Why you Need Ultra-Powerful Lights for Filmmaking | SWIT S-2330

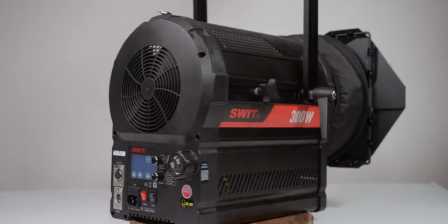0s
This is the SWIT 300W Spotlight. It's an ultra-bright LED Fresnel light and is ideal for broadcast studio and field video productions.
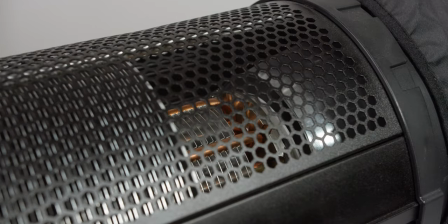9s
It's capable of going from a spotlight to a flood light with an adjustable angle from 20% to 70%.
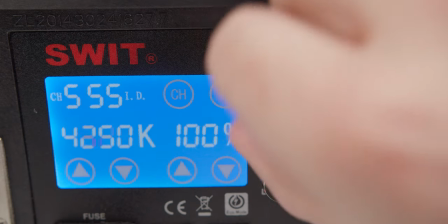16s
The onboard chip is capable of going from 3000 Kelvin to 8000 Kelvin, making it very flexible in any lighting environment.
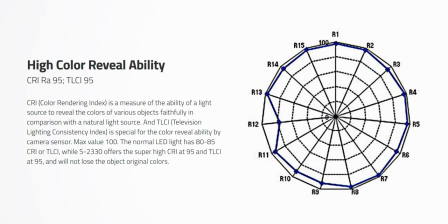25s
This unit has a CRI and TLCI of 95 and if you compare that to an average LED which is around 80 you can see that it has great color rendering accuracy.
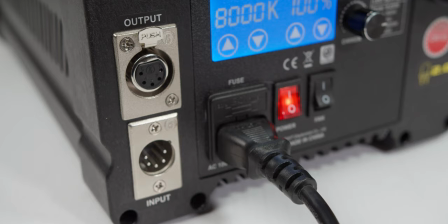36s
If you operate with a DMX controller you'll be happy to know that this light can be controlled through DMX with a standard 5 pin DMX in and out port. With the color temperature and dimmer only taking up one DMX address.
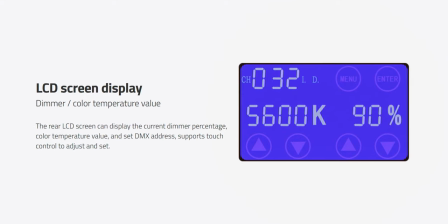50s
On the back of the light there is an LCD screen display which shows current dimmer percentage, color temperature value and DMX address.
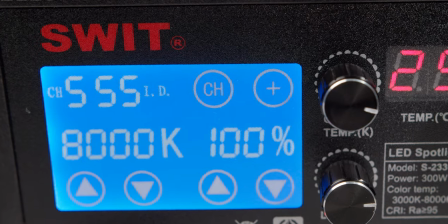58s
It also supports touch control to adjust and set the different values. This unit allows for silent mode to be activated for studio environments.
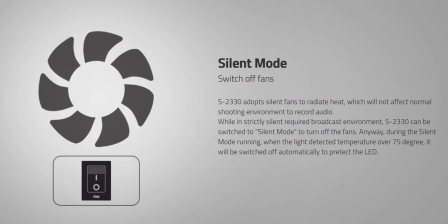66s
This allows independent controls of the fans for those ultra quiet times when you need complete silence on set.
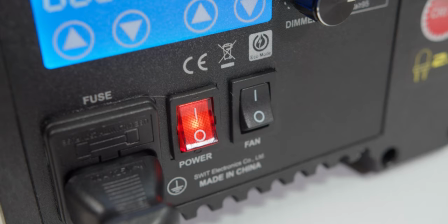72s
As a backup, the unit will protect itself if it reaches above 75 degrees celsius or 167 Fahrenheit by shutting the light off.
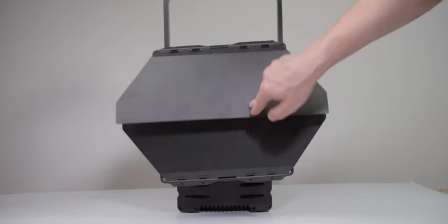81s
For even more control of the light the unit comes with a four-leaf barn door that is completely rotatable and removable.
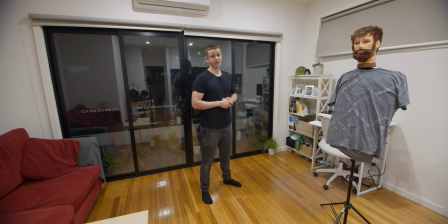88s
We're here on location with our lovely talent and as you can see around us here the lighting is not too great it's very toppy which creates a lot of hard shadows under here which is not very good for videos so today
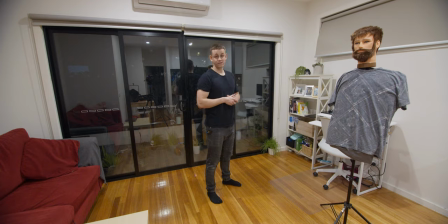103s
we'll be shooting a talking head style video so we want to
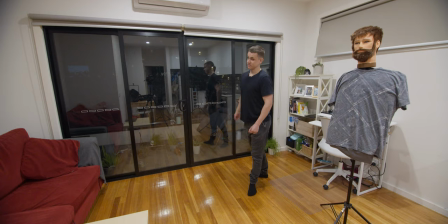108s
use the outside light here which we don't actually have as a motivational source and that's where really large high powered lights come in handy we're going to take a look at how this looks if we were to frame it up like an interview shot right now now taking a look at the actual
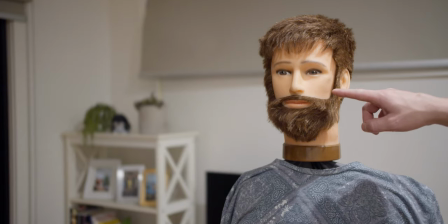125s
framing we're going to be using you can see here that the light side is facing to camera and the shadow side is facing the other way now generally you want to shoot with the shadow side to the camera because that adds a bit of three dimensionality to it and it just looks overall better and
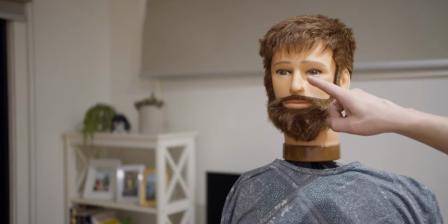144s
you can also see that it's very very top and you can see the eye shadow here which is very unflattering and it can actually make you look a lot older than you are okay so the first step is to grab our
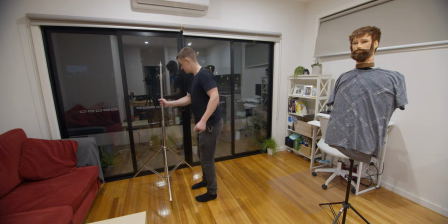156s
light stand and place it generally where we're going to
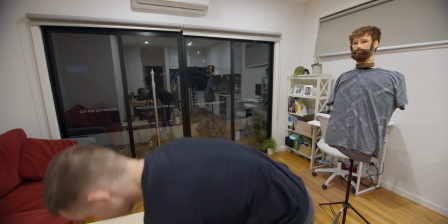161s
be putting the light we
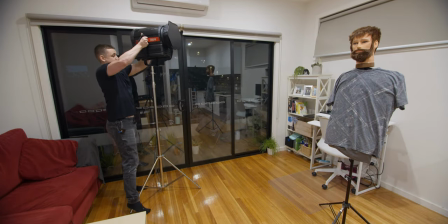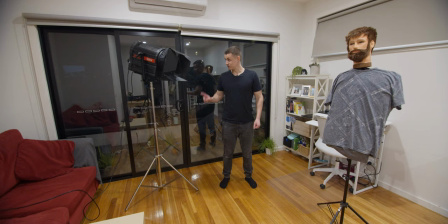171s
have our light in place here and it's not necessarily going to stay there but we'll put the diffusion up and we'll see how it looks on camera and from there we can tweak it so
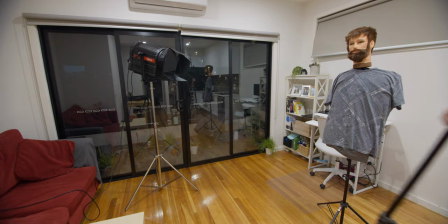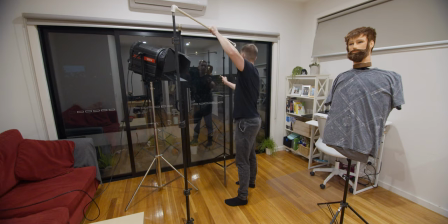196s
what we're doing here is we're setting up to put some diffusion on basically that's going to turn it into a really large soft source now
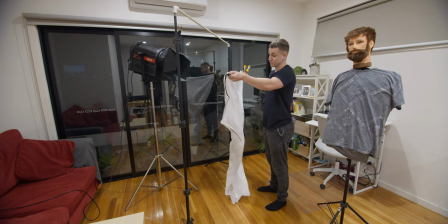210s
what we're using here is basically shower curtain from the hardware store very affordable and very very effective
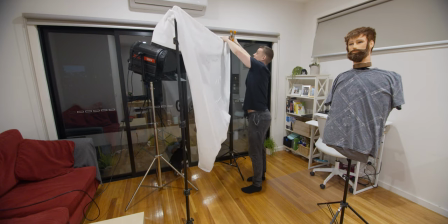220s
so we're going to chuck that over there and clamp it on now
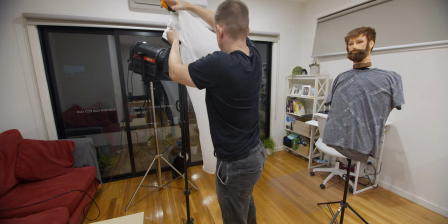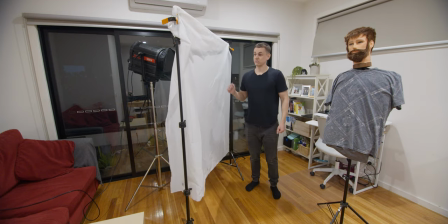236s
we're probably going to need two layers of diffusion just to make it extra extra soft and the light is very very powerful So,
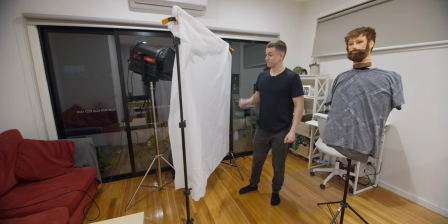244s
it can definitely handle that.